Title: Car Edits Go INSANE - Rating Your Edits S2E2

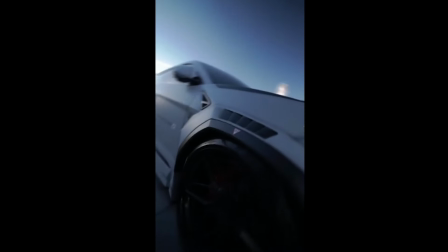(4:07)
So do like a bounce, like I like this. I like the style, really fun.
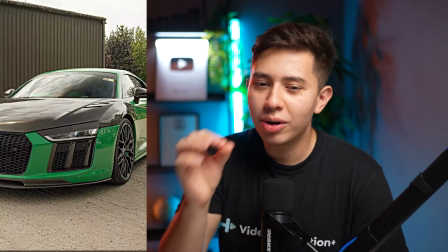(4:12)
So because it needs some motion blur, just to really spice it up and a little bit more color grading, I'm gonna give this video a pretty solid 4 out of 5 exploding orange.
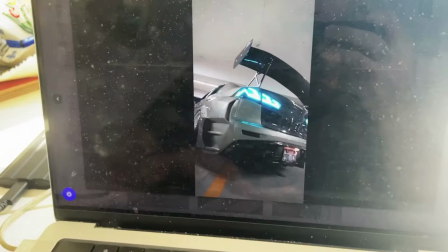(4:21)
I just dropped a brand new clip pack for a Mitsubishi Evo that I shot at SEMA.
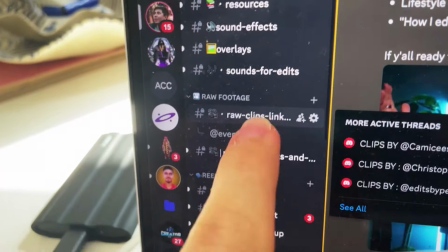(4:25)
So join my Discord server down below and go to Raw Clips to find them. Horizon.
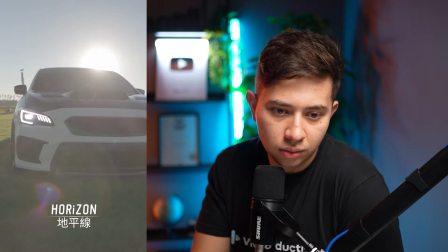(4:31) Yeah, I hit it slow, by the morning, girl, I gotta go, gotta get ready,
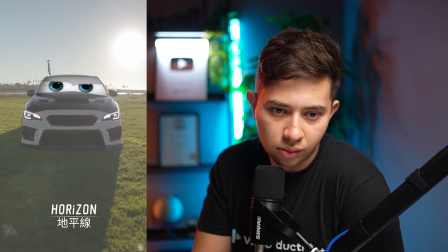(4:35) tonight is my show, if you okay, you might help in my show, gotta be part of my nose.
Bro did everything in this one. He just threw in everything.
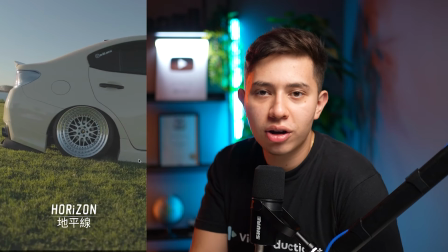(4:48)
Okay, so this one is very good in kind of your effort.
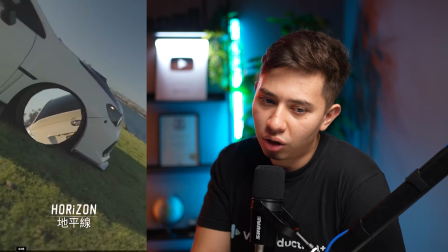(4:53)
I like that. Some things would improve this a lot. Firstly, the colors are a bit flat.
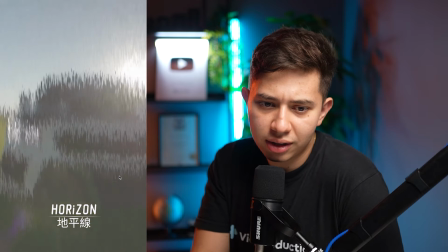(4:59)
Like, secondly, some of the effects, if you just spend a little bit more time on them, will be a lot better.
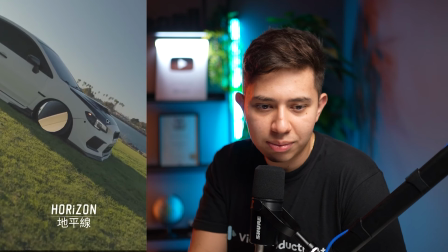(5:05)
So for example, this wheel here, this mask needs some feathering. It's too sharp. You can pretty much see everything. And as a result, it doesn't look like pro enough.
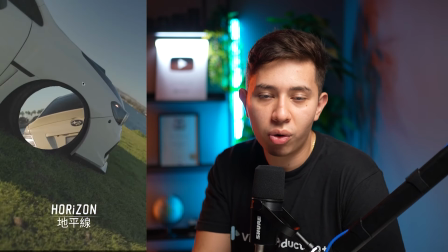(5:14)
It also appeared out of nowhere, right?
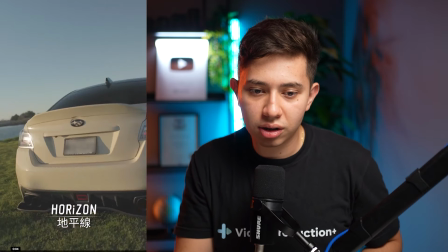(5:17)
What you want to do is you want the mask to come out from the foreground.
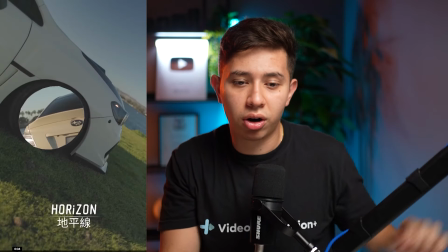(5:24)
So just like the first guy that we reacted to earlier, it came from the back, right?
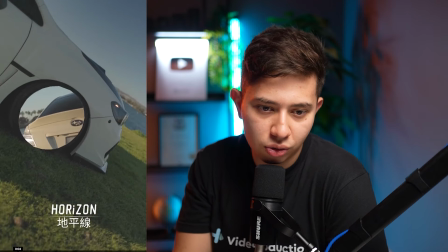(5:29)
And also you need some feathering because it's too sharp, and some more motion blur.
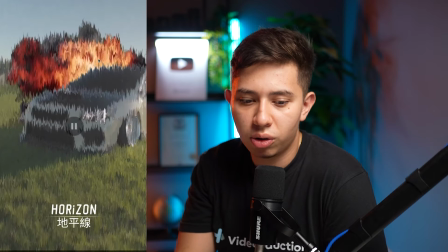(5:34)
The next thing is also the explosion here. So you see the explosion, again, if you just spent more time with it, you could have worked a little bit on the edges.
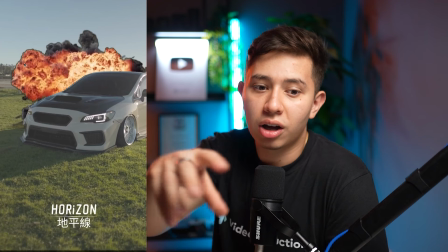(5:43)
It's got a very harsh edge, right? And match the colors to the background. The same thing with the eyes here.
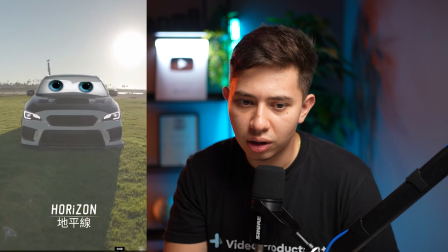(5:49)
So the eyes here, a little bit too bright, right? A little bit like need to match the color a little bit so they don't look too false.
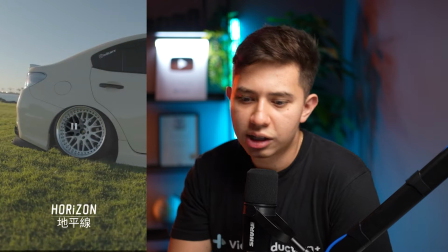(5:58)
Same here, feathering on the wheel. And the speed ramps here just happened a bit too fast. Bam, bam. That was a bit too fast. It needs to really have that swoop. Overall, I like the effort, man. Horizon, keep going, keep making the videos. Just some quick suggestions there for you. Because there's room for improvement, I'll give it like a 3.7 out of 5.
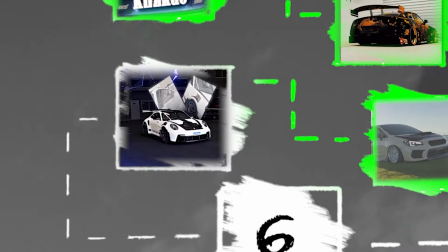(6:16)
Subaru logos. All right, we got this one by Luis Gustavo. Ooh.
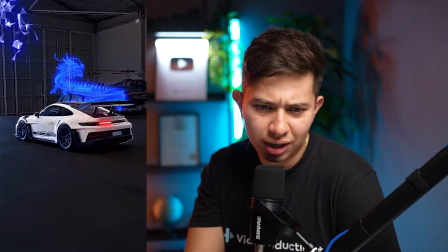(6:22)
Clean.
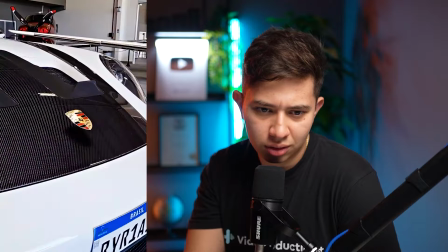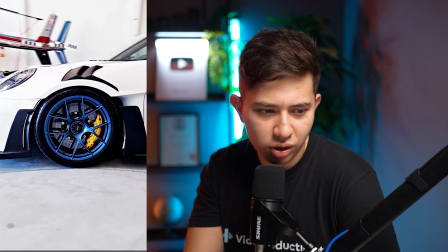(6:28)
Nice. So sharp. This first shot was so nice. It looks like an image.
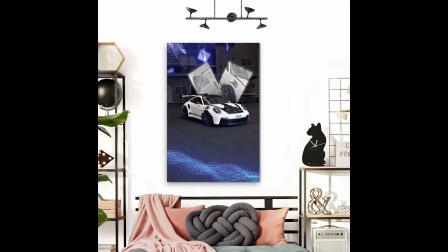(6:33)
Like you can go get that as an image, put it on a poster. I have it here on the background. Like that is so nice.
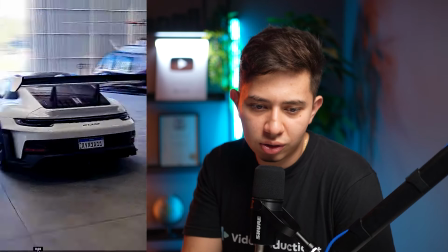(6:41)
There's something about the exhaust tips that just doesn't look real.
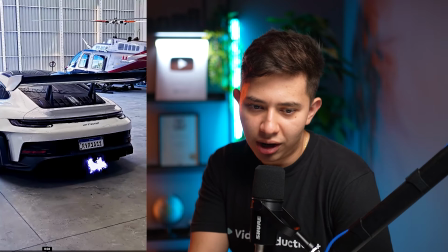(6:47)
I think they disappeared too quickly. I think it kind of came out and then just disappeared rather than like lowering in brightness a little bit. Maybe if you added some smoke as well, that would have been cool, more realistic.
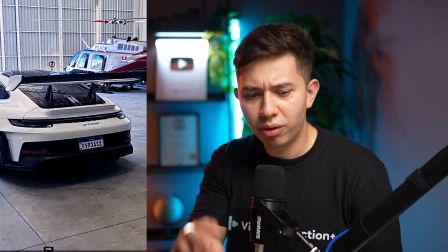(7:00)
Also, the flames are kind of going down when usually they'll go up.
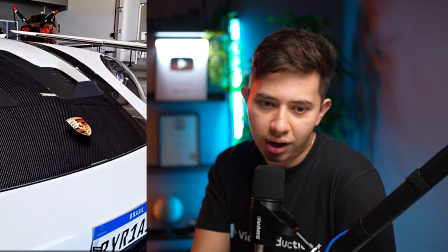(7:06)
And in this one here, I love this effect from the old school logo flip effect.
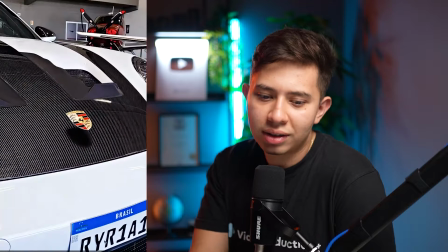(7:12)
But I think the sound effect
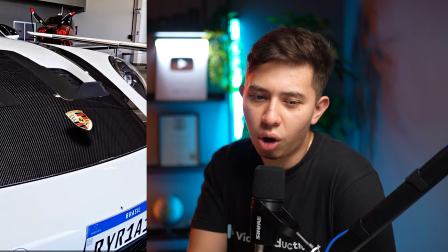(7:17)
was not so well timed. I think it should have been slower because the sound effect stops and the line is still going.
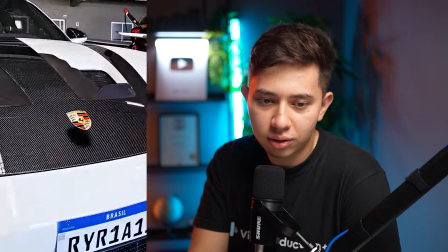(7:24)
So it would have been something like that, right? But I'd say overall, this is a very solid edit. Like this is a straight up 4.12 out of 5.
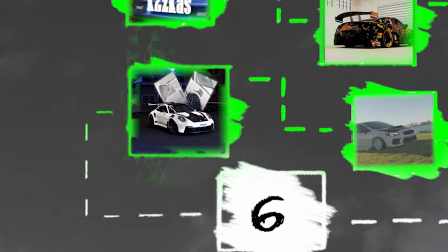(7:37)
These shots. Deadness 2.0 says, what else should I add to this?
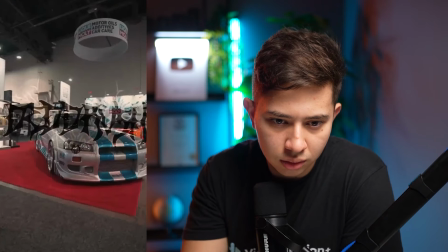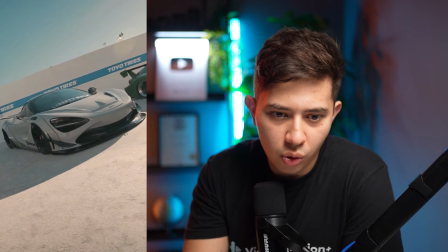(7:49)
Okay.
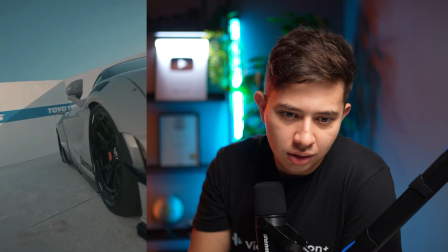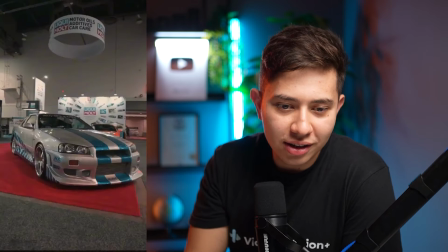(7:58)
Okay, so this is pretty decent, I would say.
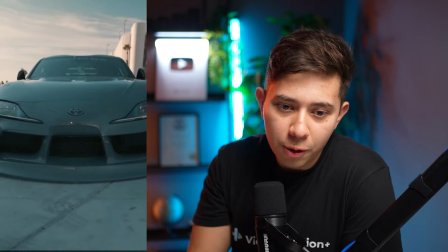(8:00)
The only thing that I think will really elevate this is, one, your colors are a bit too, there's not a lot of contrast.
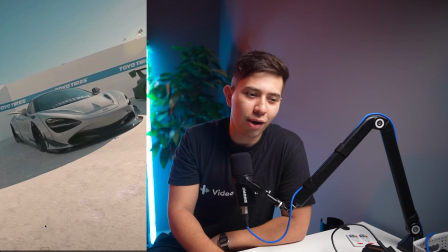(8:09)
They're very kind of desaturated. There's like not so much life and pop to it. So I think I would fix that first.
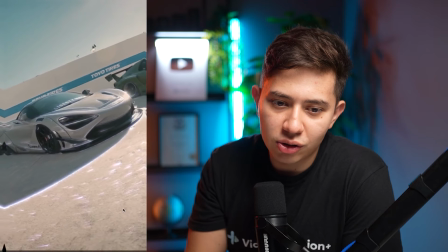(8:15)
And next is your speed ramps.
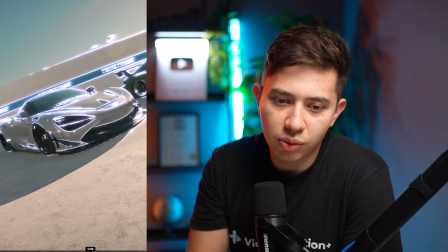(8:16)
They're not really following the direction. So you see this shot is going right to left.
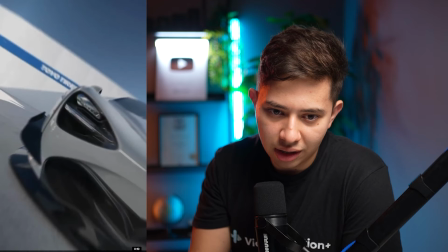(8:21)
It's kind of like going out and then it's going in. And then the next shot is going right to left, kind of around.
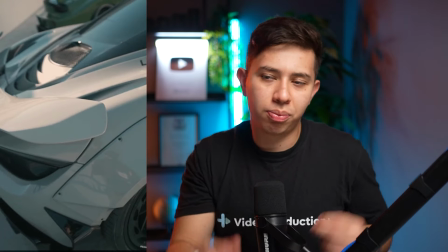(8:28)
And the next shot is going back. Like all the shots put together are not following a cohesive direction.
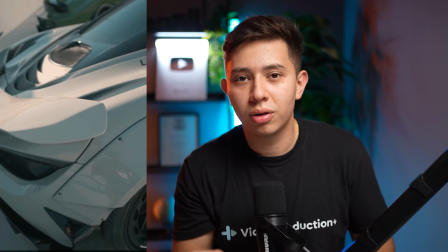(8:34)
That's why you feel like something's missing. More often than not, what you think is missing is just flow, which is so satisfying.
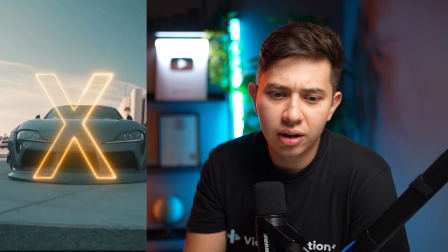(8:42)
It's just like, I like the effects, pretty decent. I'm gonna give it room for improvement, 3.5 out of 5 X's. The next video is gonna prove that you don't need a fancy car to make a good edit.
I hit it slow, by the morning, girl.
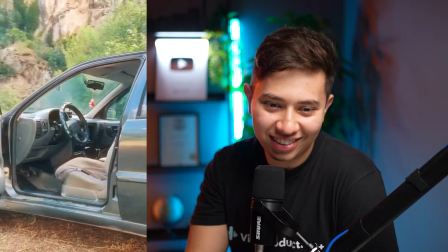(8:56) Get ready, tonight is my show. If you okay, you might help in my show. Got a big partners right under my nose.
Bro, this is so funny. Okay, so half a point for the loop, an extra half a point for the fact using sound design.
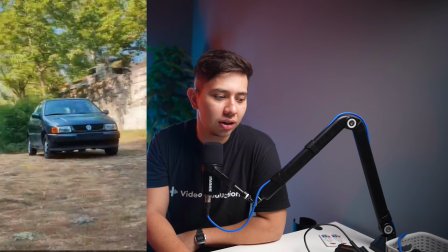(9:17)
Right, great sound design, great pacing as well. Like the thunder lightning came up right before the vocal in the audio.
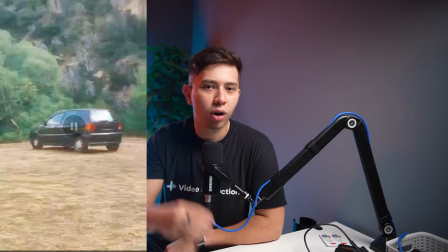(9:26)
Listen. Right, right, so well timed.
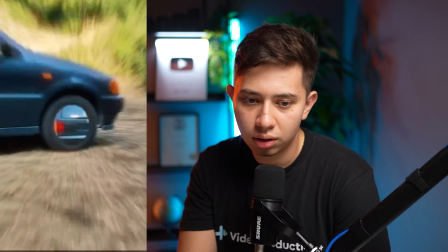(9:31)
The only thing is some shots here, you see here, it kind of like got stuck for a second. I think it would have helped if there was no pause because it would have kept the flow going. Now, something else would be the stabilization.
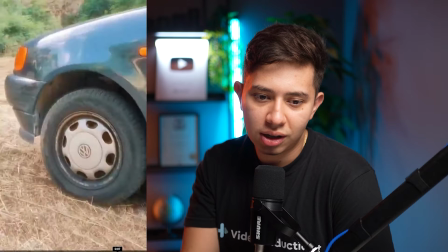(9:44)
You clearly have point tracked it, but you need to also add warp stabilization or something because some of the shots kind of like the angle,
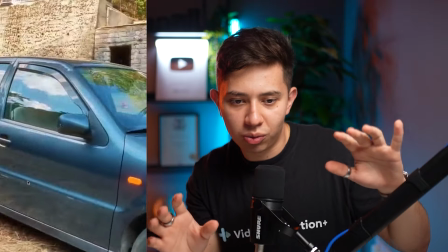(9:52)
the horizon kind of drops out a little bit. So it looks a bit wobbly. But I'd say overall, this is really clean, like very clean edit.
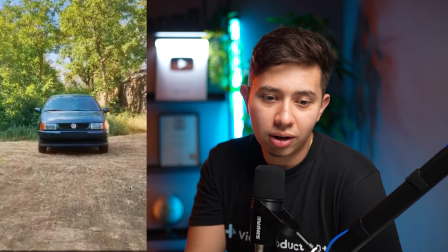(9:59)
If you had like a nice supercar, would have been even better. I would say also focusing a little bit on color grading.
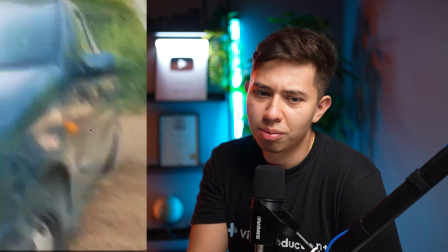(10:04)
I think you did add some colors, and I understand this camera probably wasn't the best, but I think some simple contrast, lowering the shadows,
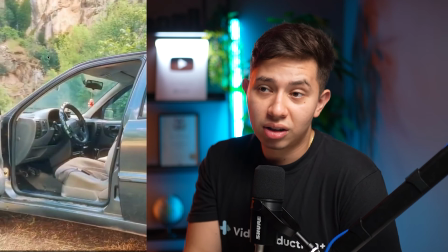(10:13)
lowering the highlights a bit, and adding one of my LUTs that you can access down below would make this even better. So I'm gonna just give you 3.95 out of 5 old school Volkswagens. All right, guys, that was the reaction. If you want to see other reacts, check this video right here. If you want to submit your videos, link down below to my public Discord. If you want to learn how to land clients, join VP Plus, and I'll teach you exactly how to do that. And you get to meet me on a live coaching call. So with that being said, I'll see you in the next one.